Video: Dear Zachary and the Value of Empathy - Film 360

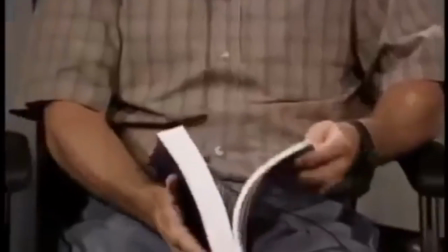(4:18)
While simple and familiar to the documentary genre, these main devices Quinn used were done in such a deliberate way that he was able to get a bill regarding the safety of children
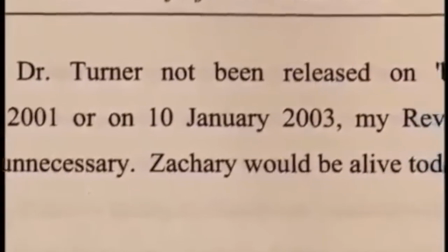(4:25)
and custody disputes to be passed in parliament just two years after the documentary was released.
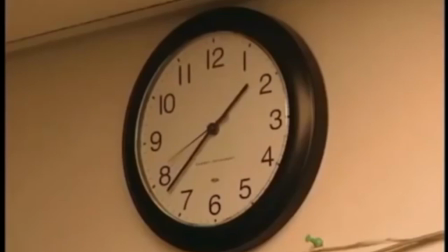(4:30)
While considered controversial to the capturing of honest truth in documentary filmmaking, narrative editing allows the filmmaker to engage the audience and explore the story as they see it.
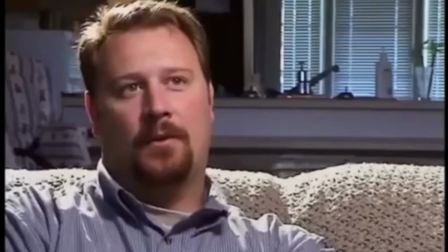(4:40)
Dear Zachary follows the same storyline that Quinn went through when filming his original plan.
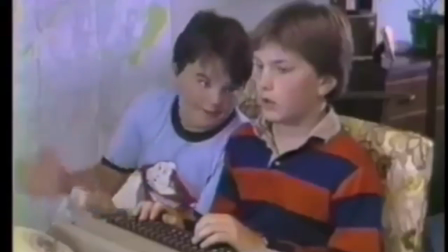(4:44)
It starts off with emotional and touching interviews from friends, clips of Andrew as a child, and bittersweet smiles on the faces of those talking as they recount all the happy memories they shared with him.
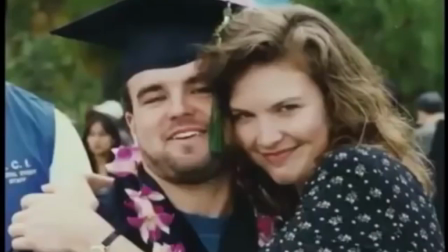(4:52)
But as the documentary unfolds and more is added to the story, the more Quaint harshly edits the footage.
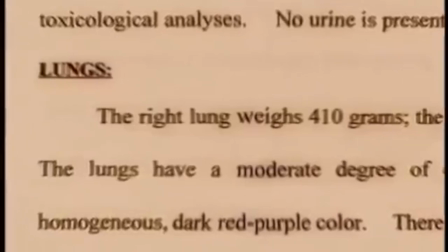(4:57)
Jump cuts, overlapping audio, and jarring color correction adds to the emotion behind the story.
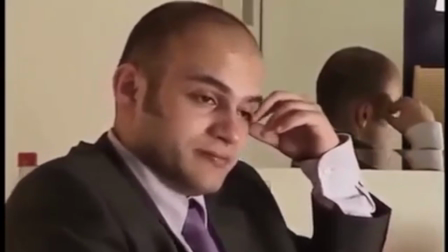(5:01)
Quaint stated that he edited the film to react the same way that those going through these events reacted in real time.
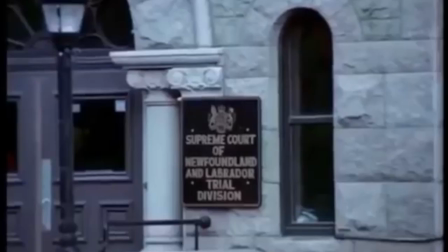(5:07)
No one knew Shirley was pregnant, everyone was left guessing what would happen to her trial,
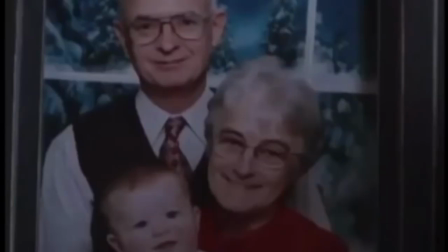(5:11)
and the shocking edit when we found out about Zachary's death is trying to capture, regardless of the magnitude of the situation,
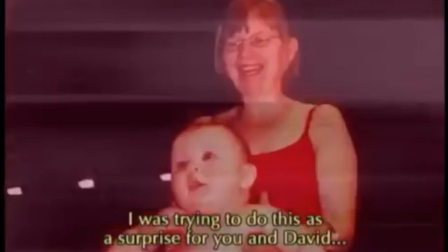(5:17)
the same shock that David and Kathleen experienced when hearing the news.
I'm trying to do this as a surprise for you and David and- Period, no question.
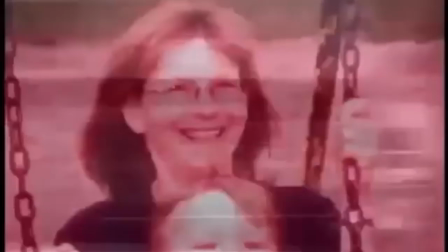(5:23) Kill him. Strangle that fucking bitch right here, right now. Period, no question. Kill him.
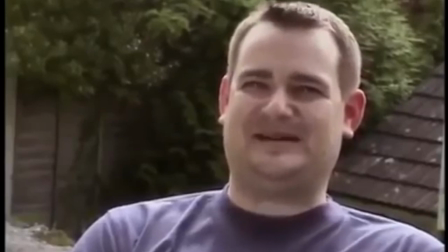(5:28)
Dear Zachary is edited like a non-fiction story, keeping the audience guessing about what tragic event might happen to this seemingly lovely family.
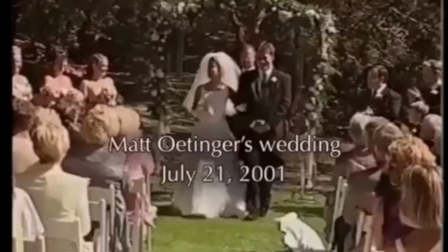(5:34)
But the film itself has a look of a home video. I believe that's one of its strongest aspects, because while the audience may not know Andrew or Zachary personally, they certainly know someone just like him.
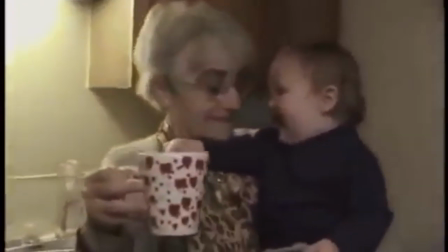(5:43)
Son, daughter, niece, or nephew, many of us have footage of loved ones as innocent youth without a care about the reality around them.
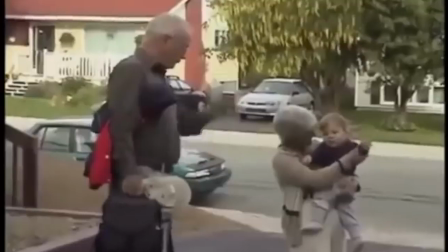(5:48)
This in turn creates a connection with the audience, realizing that this could happen to anyone.
Can I say things that are not like completely flattering and wonderful?
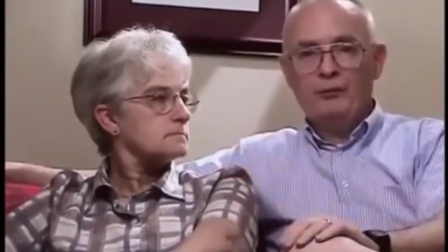(5:56)
Second tool Quen utilizes and is scattered throughout the film is the use of personal testimonies.
He had the capacity to have the worst possible gas.
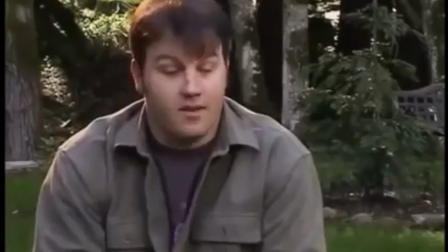(6:04) He'd be proud of that, yep. He was He was a saint. He was a hella guy. He was just so intelligent.
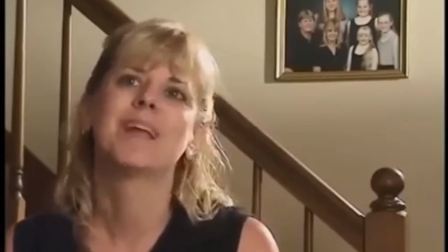(6:09) And, um, crying.
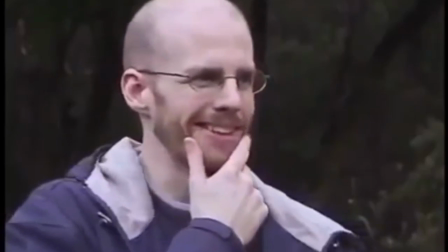(6:14)
Makes sense, considering he was planning to get all of Andrew's closest friends to speak on his character.
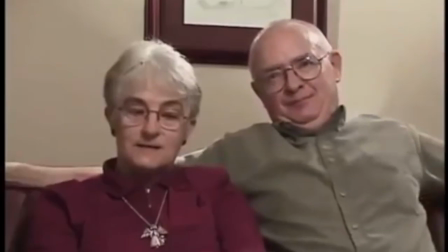(6:18)
But once tragedy strikes, Quen uses these interviews to linger on emotions, allowing the subjects to freely talk until the subject matter gets too much for them.
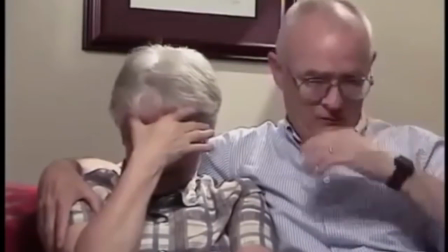(6:25)
And they simply just... snap.
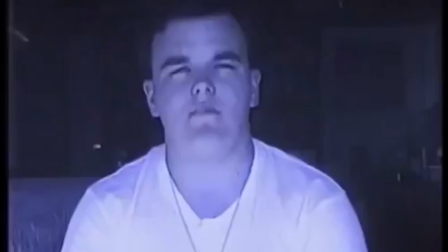(6:33) This is what that fucking bitch didn't know!
To be able to get a glimpse inside the raw emotions of those involved creates a shocking response for the audience.
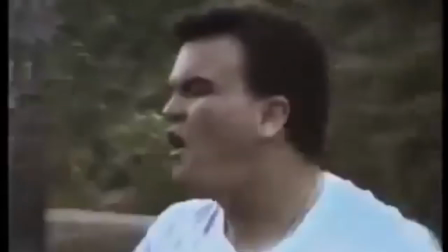(6:42)
It almost seems too personal to be invited into the life of someone who has experienced such a profound and personal loss.
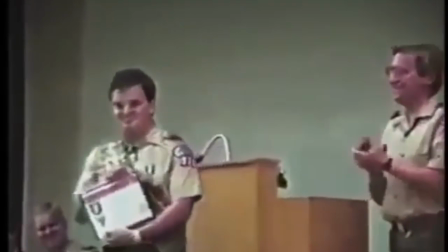(6:47)
To be able to evoke those kind of feelings from an audience member takes it one step closer to increase the chance that the audience would become actively involved in the issue.
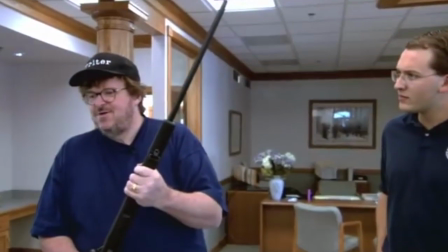(6:54)
Similar to those who have taken an interest in topics such as gun violence from watching Bowling for Columbine, or have become vocal about animal treatment from watching The Cove.
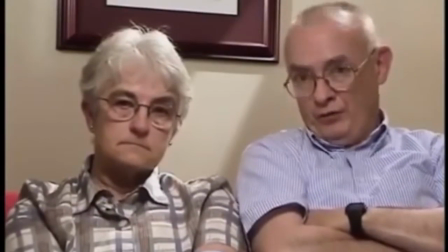(7:02)
Finally, it's hard to shy away from and Gwaine's overpowering voice of God. Used heavily in expository documentary, Gwaine takes it to another level as it seems more robotic than human.
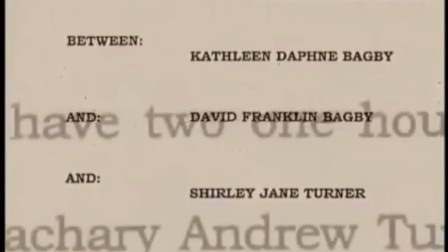(7:10) While your grandparents and Jackie battled Shirley for more time with you in family court, the law and the extradition proceedings was still slow.
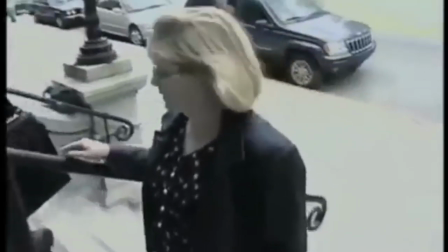(7:17) September 19th, the extradition hearing finally began and evidence was finally presented. But just as everything was moving along smoothly, Shirley's lawyer Randy Piercy threw a wrench into the works.
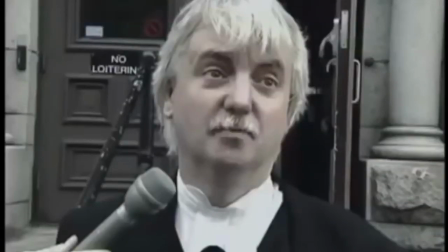(7:25) Because the authority to proceed with these hearings provided by the Minister of justice early that year had failed to specify subsections one or two of section
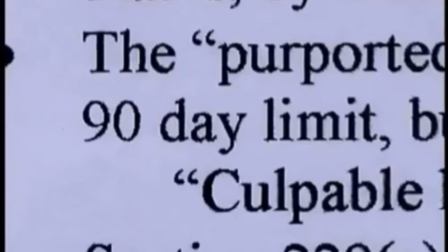(7:33) 229a of the criminal code the authority to proceed was invalid the 90-day limit to amend it was now passed and therefore all extradition proceedings against shirley
should be dropped so she could get on with her life and that's just 30 seconds quinn uses such an incredibly monotone voice
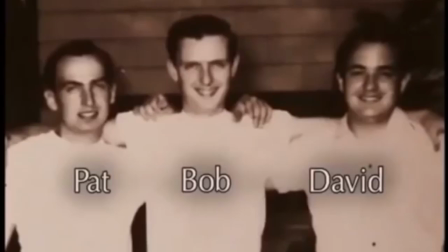(7:48)
coupled with his fast talking and absolute certainty in what he's saying that the audience never has time to mull over what he's actually said to him it's the absolute truth with
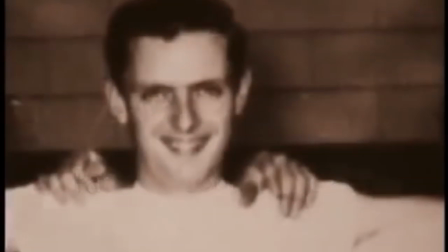(7:55)
no bias attached simply just stating facts. While that may be true, it is his delivery that seals the deal.
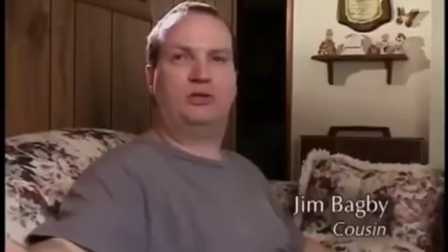(8:00)
Not only does he tell the viewer what we should know, keeping out any other details that may harm his case, he also includes back-hand noises to support the narrative.
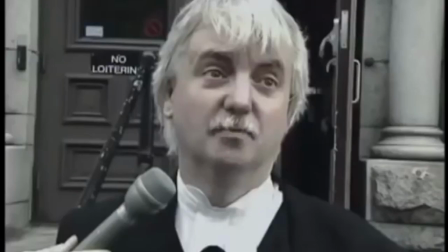(8:07)
In the previous clip when talking about Shirley's extradition being dropped, the music tempo increases,
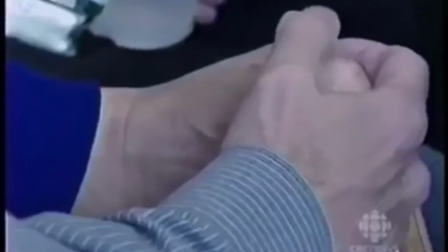(8:12)
a metronome is heard, and the viewer suddenly feels boxed in with nowhere to go, much like David and Kathleen felt about their limited choice of actions.
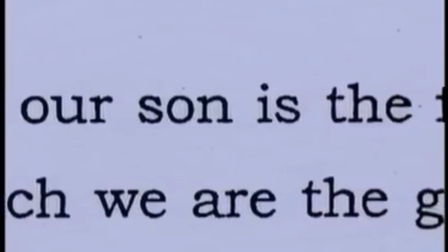(8:19)
Especially considering the fact that the objective of this documentary is to change laws, Queen finds himself needing to appear as neutral as possible.